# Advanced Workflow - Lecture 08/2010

The aspect ratio is wrong on my monitor. It's actually a little stretched. So I wonder how that's going to. We might get a skinnier version of the model up here. So let's say my scene, sorry, is the again character landing on the ground and then immediately jumping away. Let's just make this kind of thick. Okay. Now I'm on frame one. Which is whatever, it's all good.
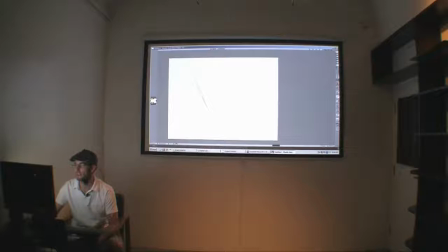2248s
So I want him to really have this like line coming down. So, and I want him to be very kind of stretched out, but I want his arms in the air. So let's have his head.
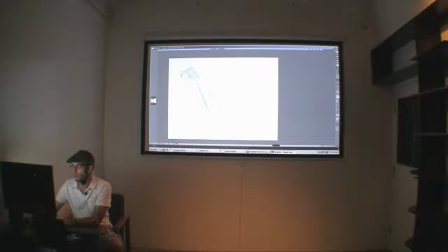2266s
And let's have like one arm up like this. And the other one kind of up like this.
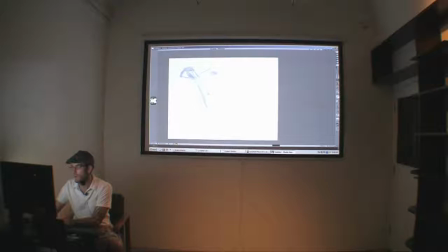And maybe one knee. And just really stretching out before he lands. Something like that.
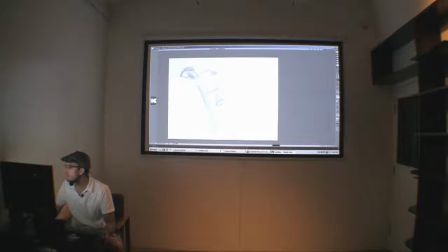2302s
Why is my... Why is things so dark?
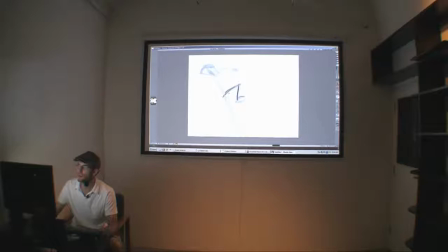2310s
I want it to be dark. Oh, there we go. Just gotta press hard. Okay, so let's, oops. Let's, undo is your friend, my friends. Undo is the best friend you'll ever have. There we go, that's the one I wanted.
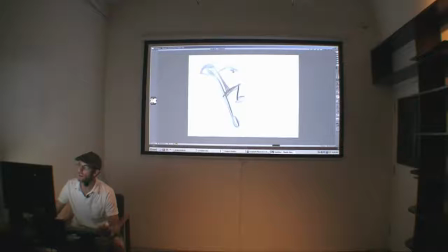2331s
All right, so very, very, very loose thumbnail. Not an issue really of the getting the,
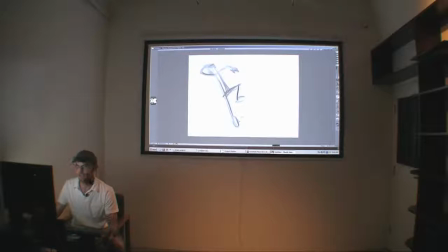2346s
if you want to call it the framing or any really directorial choice. It's more about, you know, I have my line, you know, going through here, and I really want it to be dynamic, so I'm making the choice to make it a little bit looser so that I can keep that gestural quality.
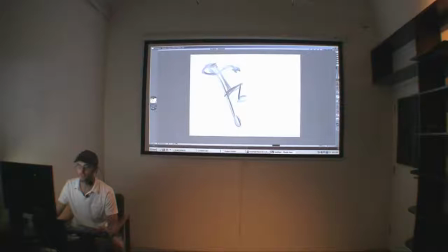2366s
And so what you do is just drag down like this, oops. You can just select this one, and then you go over here to blanket, see here.
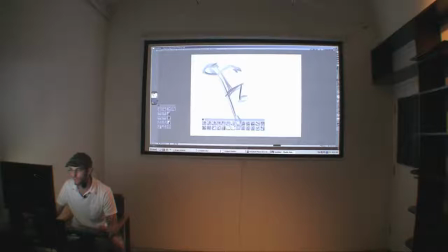I think that blanks it. Let's see, yep. And then spacebar turns on and off your light box,
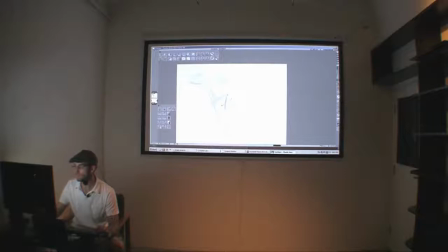2399s
which is very, very helpful, having a little light box. Oops. You can erase as well if you have a Wacom or a Wacom. Never know how to pronounce this. Okay, so he just landed, so I really want this bent over kind of feeling.
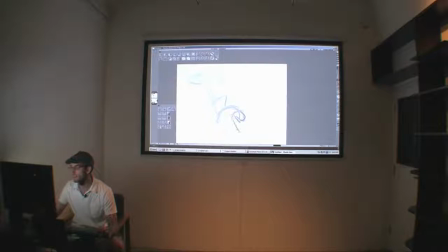2419s
So, you know, get his head going, one hand down maybe. You know, very, very crunched up.
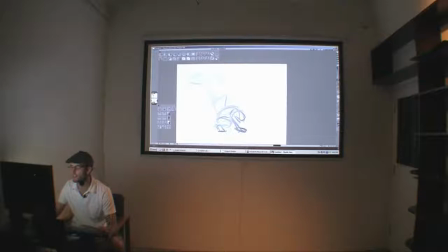2435s
The other hand is going to be occluded, so I don't want to really make my thumbnail too too detailed, because you'll lose that kind of like that gestural quality to it.
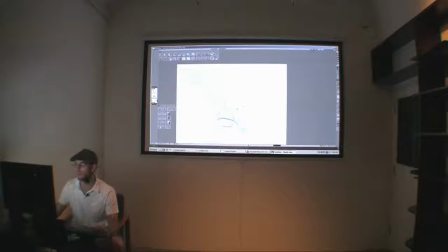2454s
And then I'm just going to add one blank, and so you can see spacebar gives me